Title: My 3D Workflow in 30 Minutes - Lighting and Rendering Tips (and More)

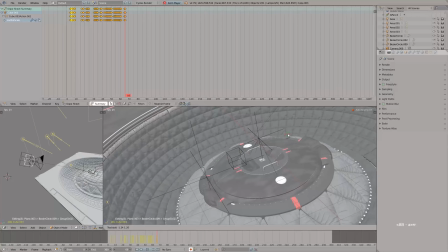1516s
So first I will press Alt-A to begin the animation, and then I will shake the camera. I'm doing it badly right now just to demonstrate the effect.
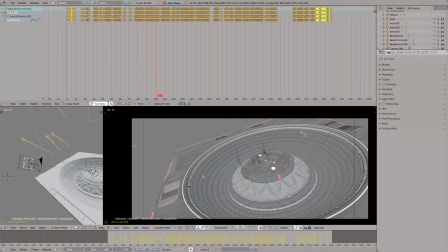1526s
And what happened is that our camera shake, so to speak, got recorded.
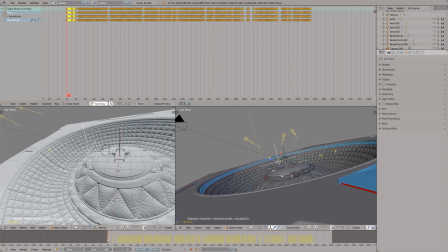1531s
It looks very natural because that jerking animations of your hand, and then this automatic keyframes is like motion capture. And I used the same technique for animating the focus object for the camera,
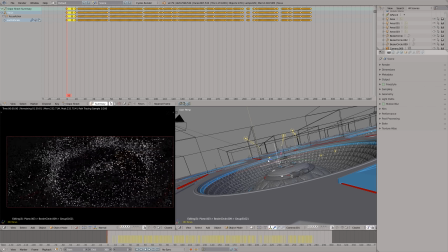1546s
as if the camera is hunting for focus, which happens in the low light conditions like this. So then the feel and the look of animation is right. One last step is to render it out in an efficient manner.
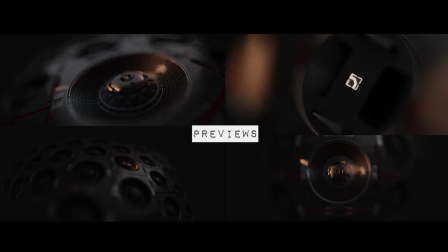1560s
And actually here you can see 4 animations because I ended up creating 4 animations instead of 1. It's the temptation of 3D.
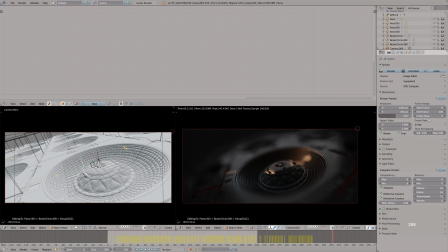1571s
You know, when you have a scene set up, what you need to do is just set up a bunch of cameras and render it out. And bam, you have a video which is bigger than the sum of the components. That's amazing when it happens. So for the preview render, I try to keep the settings very low.
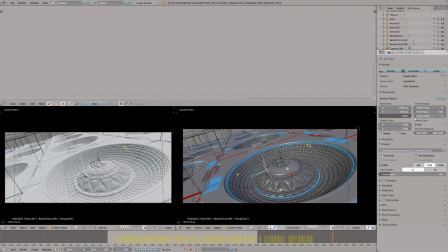1590s
And before actually starting out the render, I want to preview the camera motion. I will press render, open GL render animation.
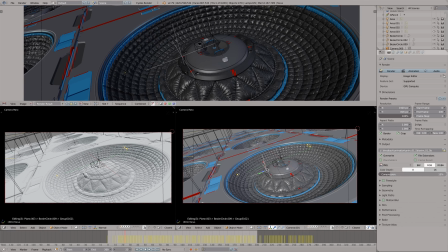1600s
It won't look quite the same as Cycles render for obvious reasons, one of which is that the OpenGL render won't show the fisheye camera at all.
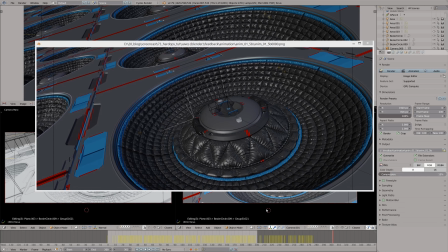1613s
But anyway, it's a good approximation for the camera jerkiness, and I really want to make sure that I didn't go over the top, because it can easily ruin the whole shot if you have few jerky frames.
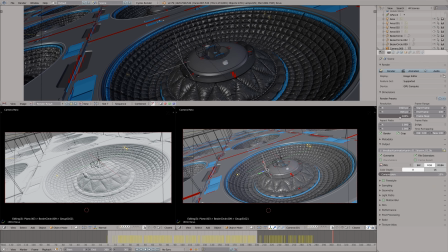1627s
And after I made sure that everything looks okay, I will set the resolution to 30% of 1080p, frame skip to 3 to render each third frame,
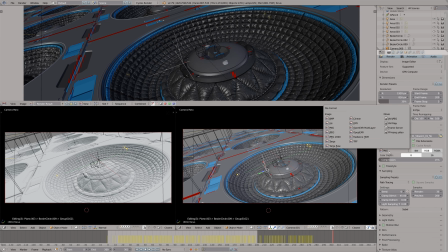1639s
and the render samples to 35, very low amount. The point of these shenanigans is to render a low quality approximation of the animation,
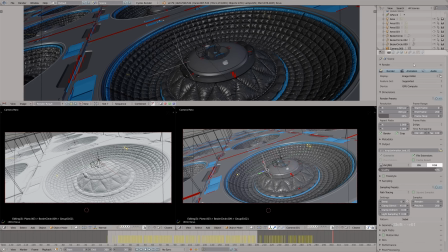1651s
to grasp the overall look and feel, to reveal the glitches,
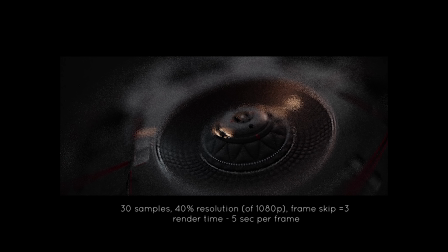1656s
to gain the confidence in the final result, or to get a reason to redo everything from scratch, if you're unlucky. Alright dudes, behold the glorious result, and let's switch the denoising on. I think it gives us a decent approximation of the final look,
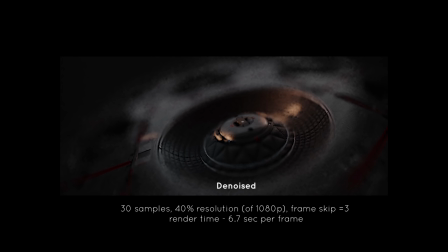1676s
especially combined with the OpenGL render preview, which gives us an information about camera motion in the first place. And then you combine these two approximations in your mind, which is a damn good mental exercise.
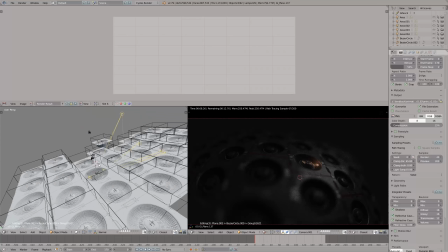1693s
So after rendering the first shot, I moved the cameras to other place, the whole rig, tweaked the animation of course,
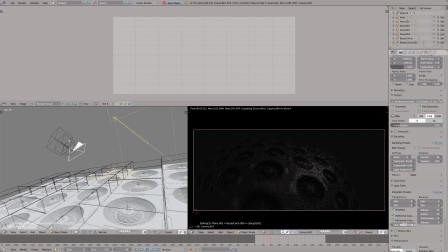1700s
enabled the auto keyframes again, press Alt-A, shaked the camera, tried to create a balanced, dynamic, rhythmic composition. I think it worked pretty damn good, because we had an awesome model to start with.
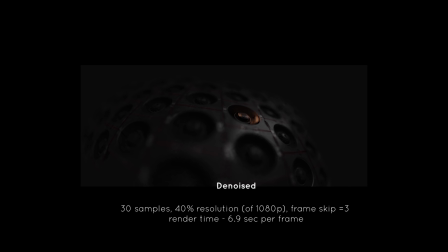1719s
Then we aimed at creating the artistic representation of this model. In other words, I just wanted to make it A, look appealing, B, have some special element in it to make it stand out,
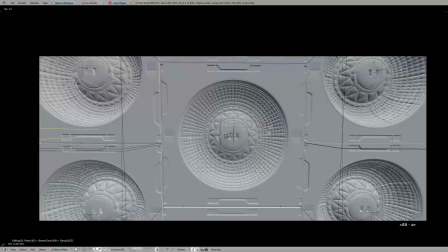1731s
and in case of this project, it was fisheye camera and very dreamy,
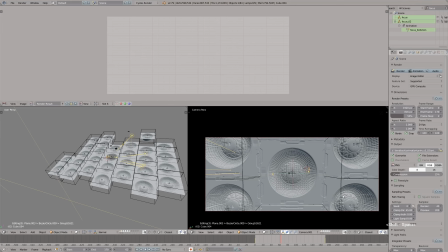1737s
shallow depth of field. And of course, ultimately, it depends on the type of effect that you want to achieve.
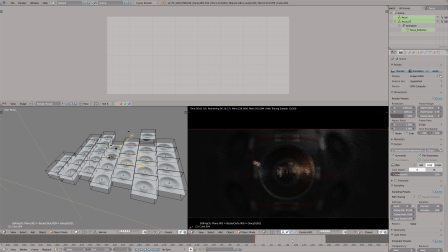1744s
If you're aiming at showing and selling the geometry of the object itself, you may want a less weird and dreamy representation. But if you're aiming at a strong visual impression, dramatic lighting, and artistic look, this could be a good opportunity to experiment and try something different.